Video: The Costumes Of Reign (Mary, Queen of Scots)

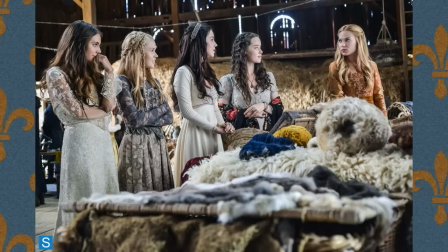971s
So one of the suggestions I would have had in terms of tackling this design, first off, is I would have just cut the number of outfits and worked more on the design. So what I think might would have happened here is if we had been given a more experienced costume designer who knows the limitations of the job,
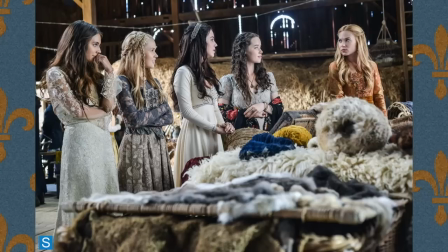988s
like, you know, not suffering burnout and having your team burnt out, would it be able to, you know, tell the producers this is really more what I think would be a better thing to do? And also it would have pulled the whole show together in terms of the look, made a more cohesive look.
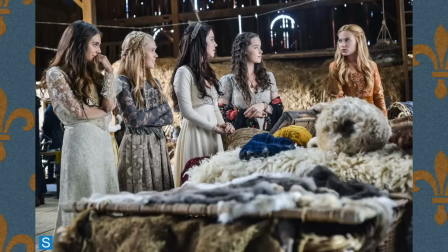1005s
So there's 3 examples I wanted to give you here of contemporized historical stories for younger audiences that I think it did a much better job of this.
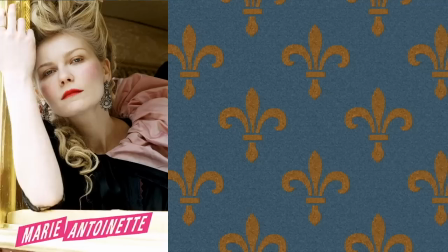1015s
So for instance, Sofia Coppola's Marie Antoinette, that starred Kirsten Dunst,
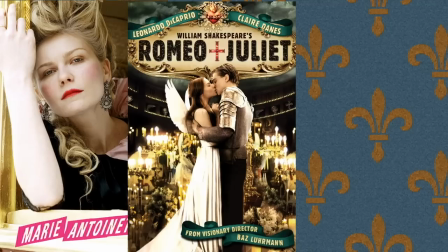1021s
Baz Luhrmann's Romeo and Juliet, which is actually sort of a modernized version, but it still has some elements of the Tudor period.
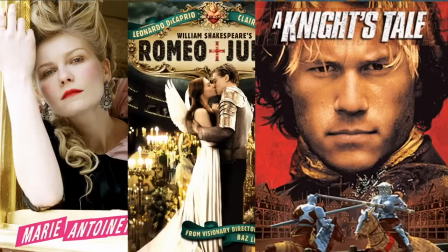1031s
And Brian Hedgeland's A Knight's Tale, which is extremely anachronistic, but it's very well done.
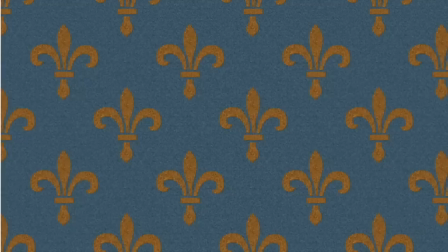1040s
It's a very well done version of that.
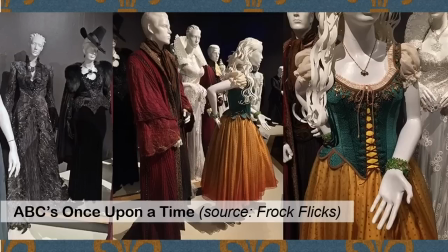1042s
So let me explain why I think those other 3 movies do a better job of it, because costume design has to be anchored in something.
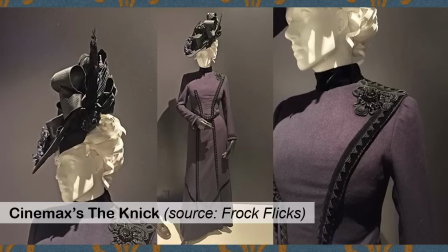1050s
It can either be through a silhouette, which is essentially the outline of a costume form from a specific period of history.
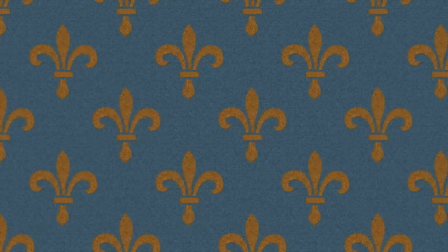1057s
It can be done through a palette of color, through textures, or through patterns and other ways.
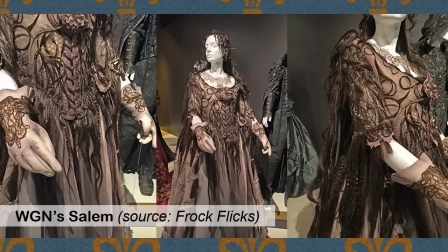1065s
Okay, so I'm going to give you some good uses of design here. And I mean, this is my opinion.
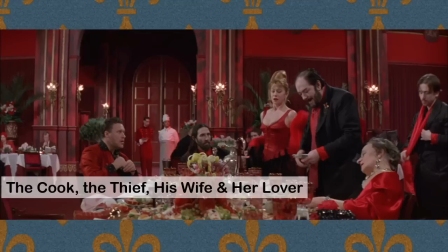1070s
So the first one is Jean-Paul Gaultier did this fabulous, and he's a haute couture designer, in case you don't know. He uses color in a way in The Cook, the Thief, His Wife, and Her Lover that really sort of sets the tone for the movie.
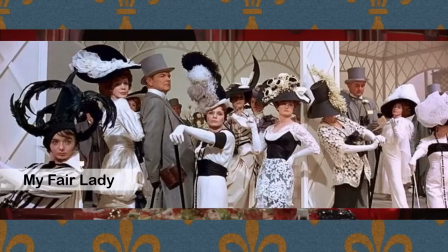1088s
I mean, clearly she's working closely with the production designer, as is Cecil Beaton, who is also a costume designer for My Fair Lady, who did this fantastic black and white Ascot tableau scene for that famous movie.
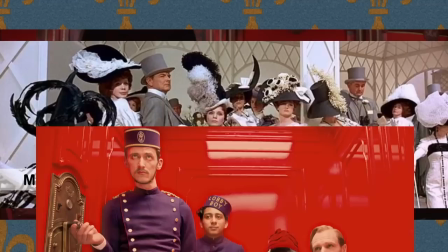1103s
And it's been recreated over and over again because it's so amazing. And then finally, Wes Anderson's Grand Budapest Hotel.
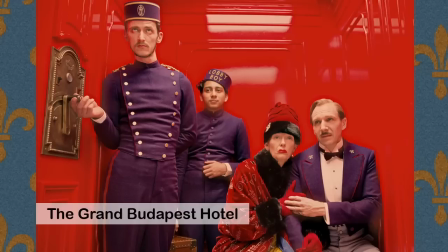1111s
So that last one, again, I mean, the production designer and the costume designer have clearly worked together. I mean, I can imagine this sort of being in Wes Anderson's head, you know, these individuals in an elevator. He's got this dark contrast between the red of the elevator and the purple of the costumes,
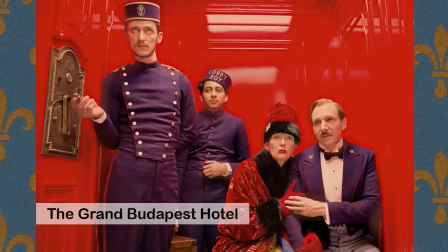1130s
with punches of red just in the piping and along the ribbing on the pants.
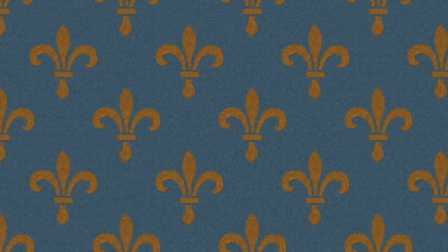1136s
It's just an excellent use of color.
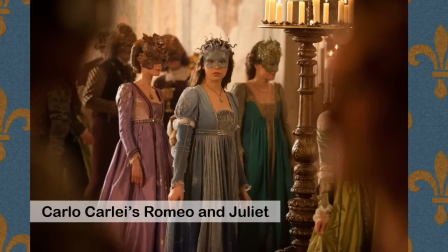1140s
Here's an example of how a costume designer uses a repeat of silhouettes, especially in groups of 3, from this ball scene in Carlo Collodi's 2013 film production of Romeo and Juliet. And it's got a really young, hot cast.
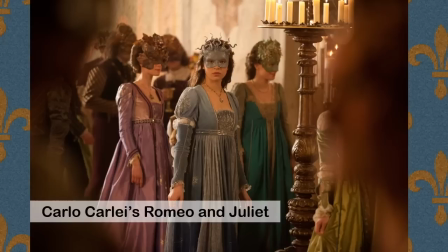1157s
You know, they, even though it's sort of in the traditional Tudor Renaissance sort of feeling,
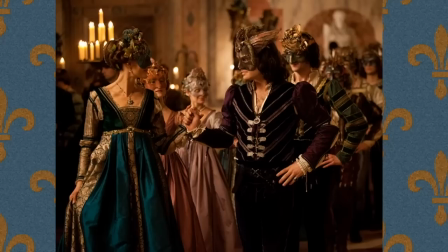1164s
he has added a bit of a magical quality to it. They used a lot of Swarovski crystals, and they did these really sort of almost avant-garde style masks, Venetian masks.
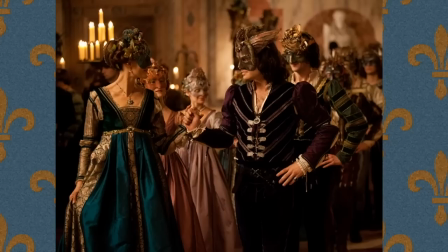1176s
They're less traditional looking than you would typically see. And the other thing that he does is he uses a lot of repetition,
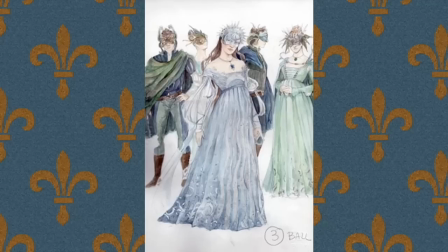1186s
as well as sort of the palette is sort of in a pastel. So it's all sort of very much anchored even though it's got that contemporary bit of feel to it.
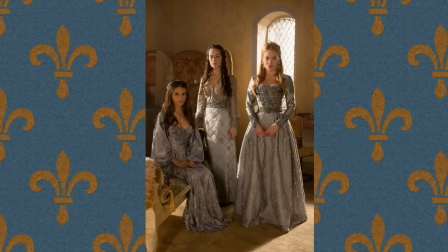1195s
Here's an example actually from Rain that is a good example of the design. We've got the three girls, the three handmaids, who are all dressed in slightly different outfits, but the color is the same.
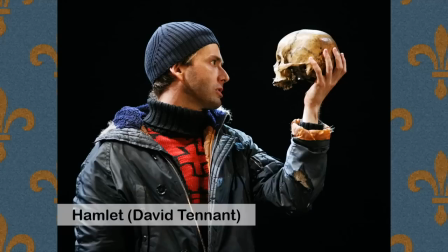1208s
They've got this beautiful sort of dove gray color that really works well.
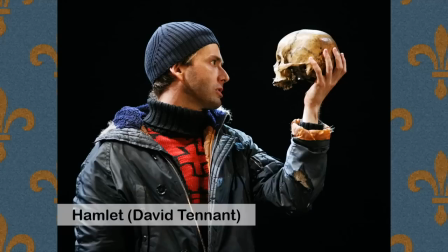1213s
So just as a suggestion to have a more effective design,
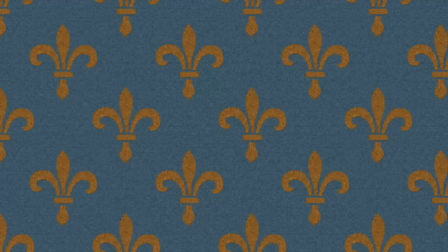1217s
here are some recommendations that I would make and that I'm gonna go over. So what I would have suggested for Rain that they could have done is they could have had every character dress in a contemporary fashion, like just completely modernize the whole thing.
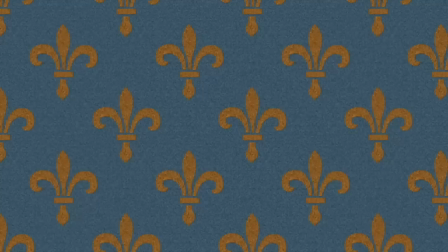1232s
They've done this a lot with Romeo and Juliet. It's been done over and over again.
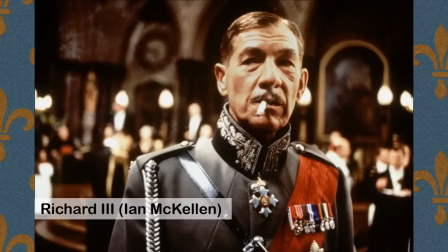1237s
Even if you go to Stratford Festival to see a Shakespearean play, oftentimes they are modernized and it works really well if it's done correctly.
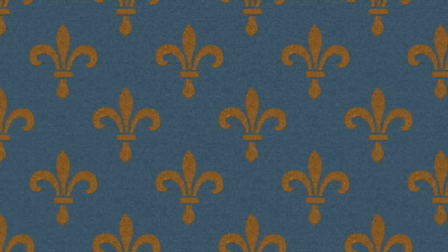1246s
The other thing is they could have dressed everyone historically, but just had a few modern touches.
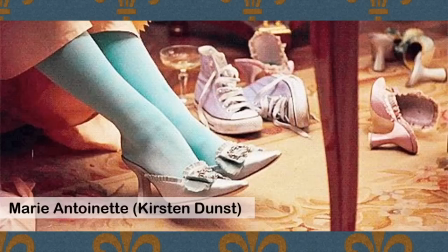1252s
And this is sort of what they did in the Tudors. I mean, they tried to stay mostly historical, but then they'd have these little odd anachronistic touches to it.
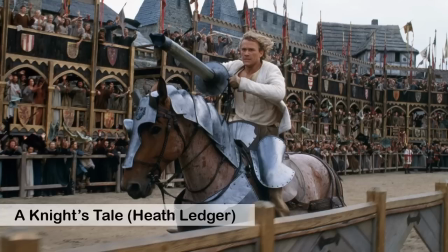1261s
The next thing they could have done is dress the characters anachronistically, but kept it to only one period.
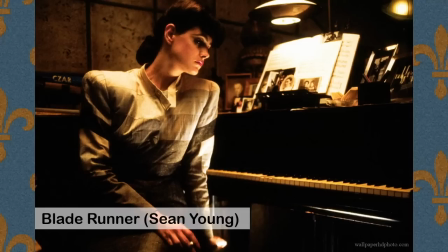1267s
So that, like, say they would have set it in the 40s. Everyone would have been dressed in the 40s.
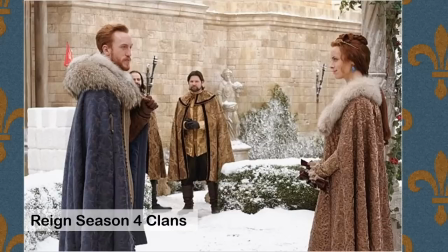1273s
Kind of like how Blade Runner's done. This image here, actually, I think is a really good example of sticking to one period. And the designer uses soft palettes and repeated textures. You can see in the cloak and the brocades that she's got those repeated textures.
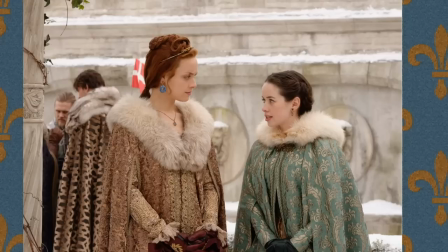1288s
The silhouettes are very, very similar, and the palette's very similar. And it's interesting that this is such a good example because it actually comes from the episode Clans,
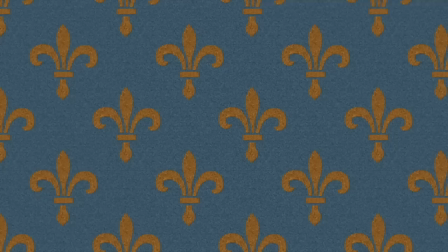1298s
for which Mark with Pollock won a Canadian Screen Award for Best Costume.
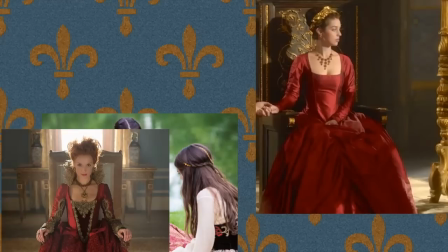1307s
Okay, so I'm sort of making a collage here of all of the different looks from the show, and this is sort of what drives me a little bit batty.
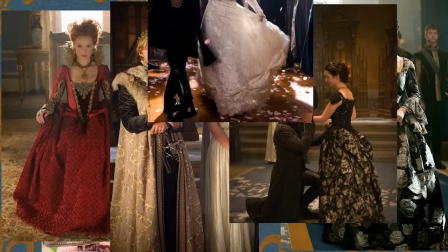1317s
Really, the designer, she's drawing from about 600 years of history here. We've got Tudor,
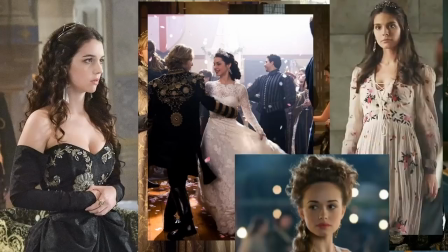1323s
Elizabethan, Rococo, Regency, Victorian, late Victorian, Romanesque, some turn of the century, a little bit of 50s, 70s, and 80s.
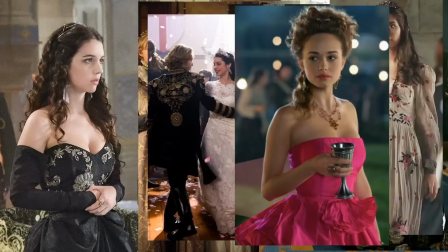1330s
And it's really what I would call a fuster cluck. It's not a swear word. It's a word my husband uses. At any rate, one blogger even mentioned that she's even kind of incorporated steampunk.
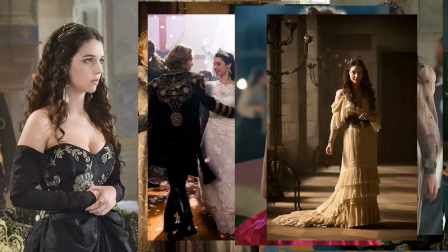1345s
And I've even noticed there's a little bit of medieval fantasy. It feels a bit like Katniss, Everdeen, Arwen from Lord of the Rings sort of type of mashup.
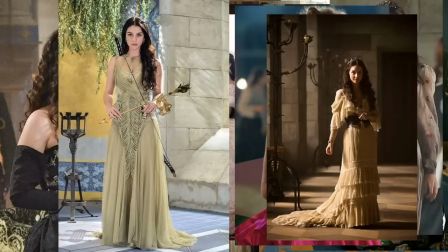1356s
So this is an example of not the best execution of design, in my humble opinion.
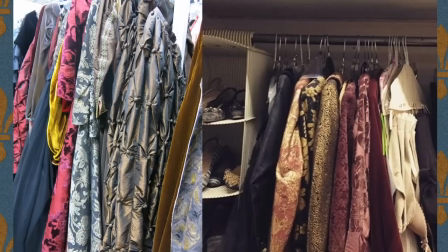1363s
As Mark with Pollock got to season 3 and now season 4, she's been able to develop more of a costume inventory, which has created more flexibility for the show.
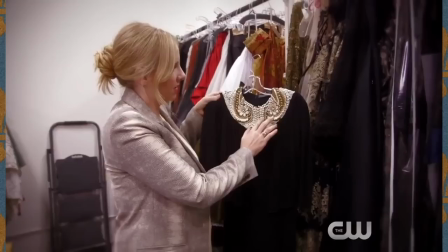1374s
And I know that Michelle Clapton mentioned the same thing on Game of Thrones, that as she built up her stock, it was much easier to do the job.
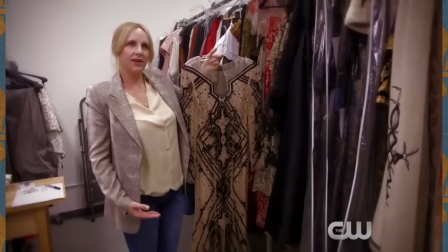1381s
So this is why I think I've noticed a pretty good change in the show as it's gone along.
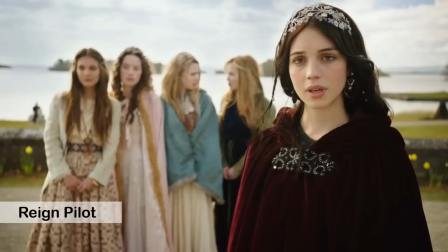1385s
So the only risk that happens here is, generally speaking, when you first start a show, especially the pilot,
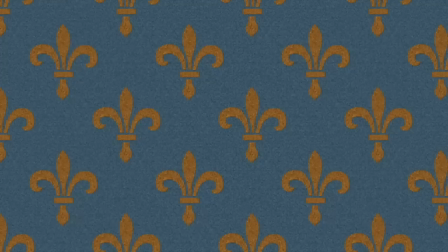1392s
that sort of sets the tone for the show.
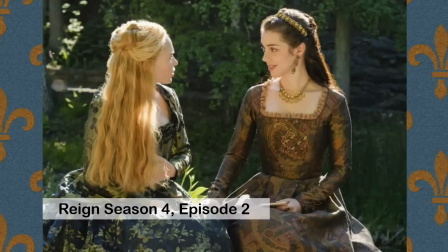1396s
So you're gonna have a little bit of a risk when you try to change the look of the show partway through.
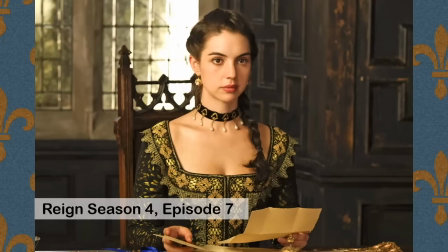1402s
The next thing I wanna mention is that some of the construction, like in some of the custom-made gowns, it's not always the best.
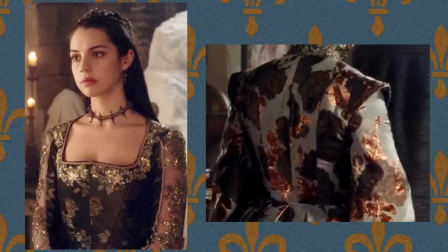1409s
And I mean, TV used to be at one point forgiving, but now with high def, it's not so forgiving anymore. And really, like, a lot of these shows are on people's big screens, so you can see every little thing. So a few examples of this where I'd like to see better is, for instance, the patterns aren't matched up.
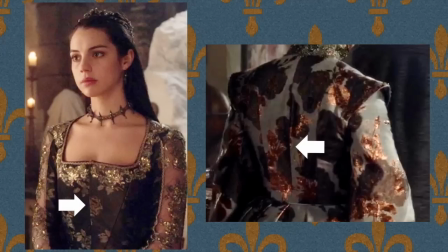1427s
That's just a really nice design detail and a sign of good quality in construction.
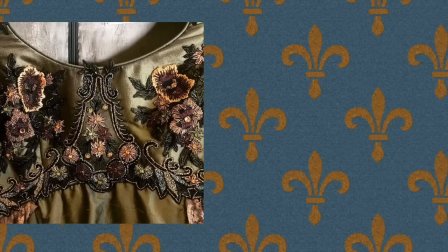1433s
Also, the use of modern fasteners is usually a really big giveaway for the quality of a garment,
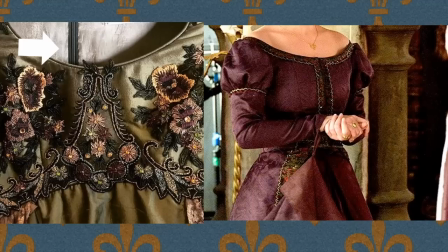1439s
like using zippers instead of like hooks and eyes and lacing. As well, when they machine hems or machine trims, it tends to lower the look of the quality. It tends to look more like medieval fair than medieval drama.